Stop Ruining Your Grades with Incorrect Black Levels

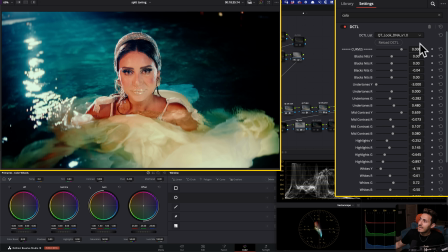So I can go in my look DNA. And I can go in my black levels right here,
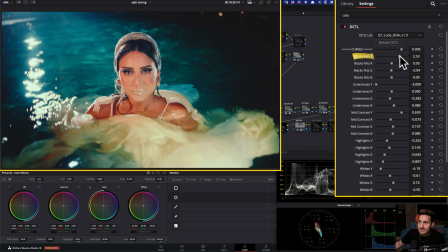black knits Y. And I can just like lift it up easily.
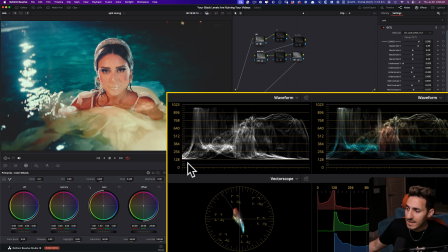Now, if I do the thing that happened in Asteroid City and keep it somewhere around here, I mean, in theory, it looks pretty good, right?
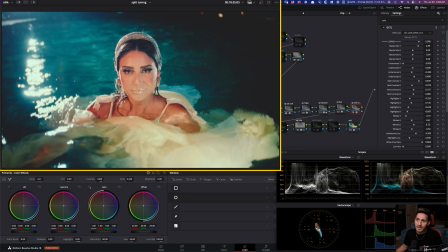Like if I do a playback, it looks pretty cool. But since you guys are watching this video on YouTube, I'm pretty sure you're already seeing tons of banding around here.
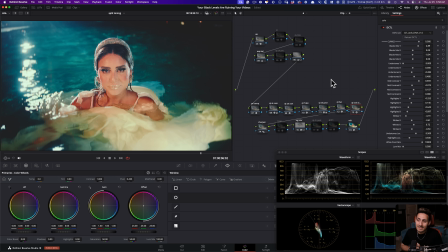And that's exactly what my point is. So because it's a music video,
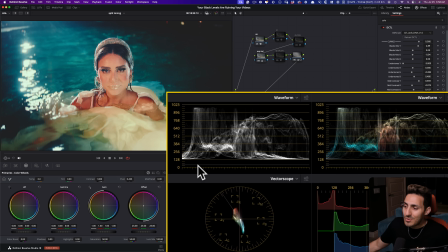my recommendation is to keep it somewhere around 40-ish mark. And what I did is I clicked right here and I turned on show reference levels. So usually it's turned off. It's going to be like this. But if you click right here, you can turn on show reference levels.
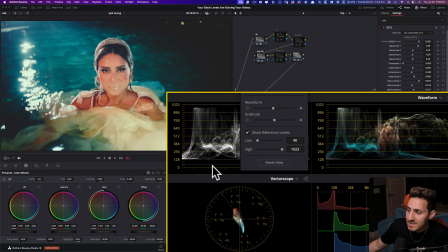And look what I did on my low end. You see this little line? I set it to 40. So I can move it around and put it wherever I want. But I set mine to 40.
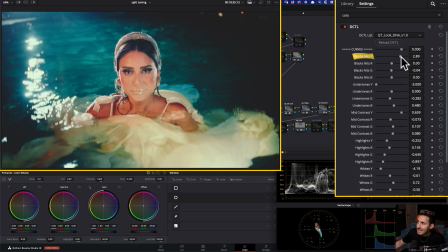And now if I come out and if I take my black levels and I just keep bringing it down close to this,
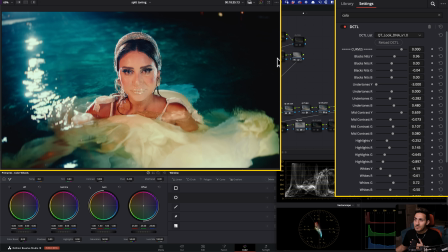it's good. Why? Because it still gives me really nice soft blacks, but it's not going to look horrible on YouTube and places where the compression is really crazy like Instagram.
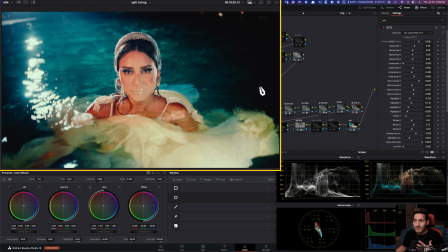Yet, I'm going to keep a little bit of detail here. It's going to have like a filmic quality to it, and it's not going to look washed out or bad.
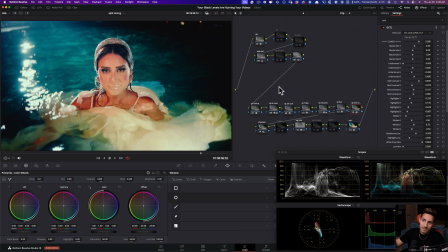And at the same time, it's not going to look super crushed. So these are my 2 cents when it comes to attacking your black levels in Resolve. Honestly, I had so much fun covering these questions. Please do me a favor, drop your question in the comment section below. Do not forget to take advantage of the $200 off Qazi's Toolkit bundle. Link is in the description. More importantly, you can download the free demo if you just want to play around with it and see if it's something that you're interested in. That said, guys, please do me a favor, smash the like button, subscribe to the channel. I will see you guys in the next video. Peace, fam.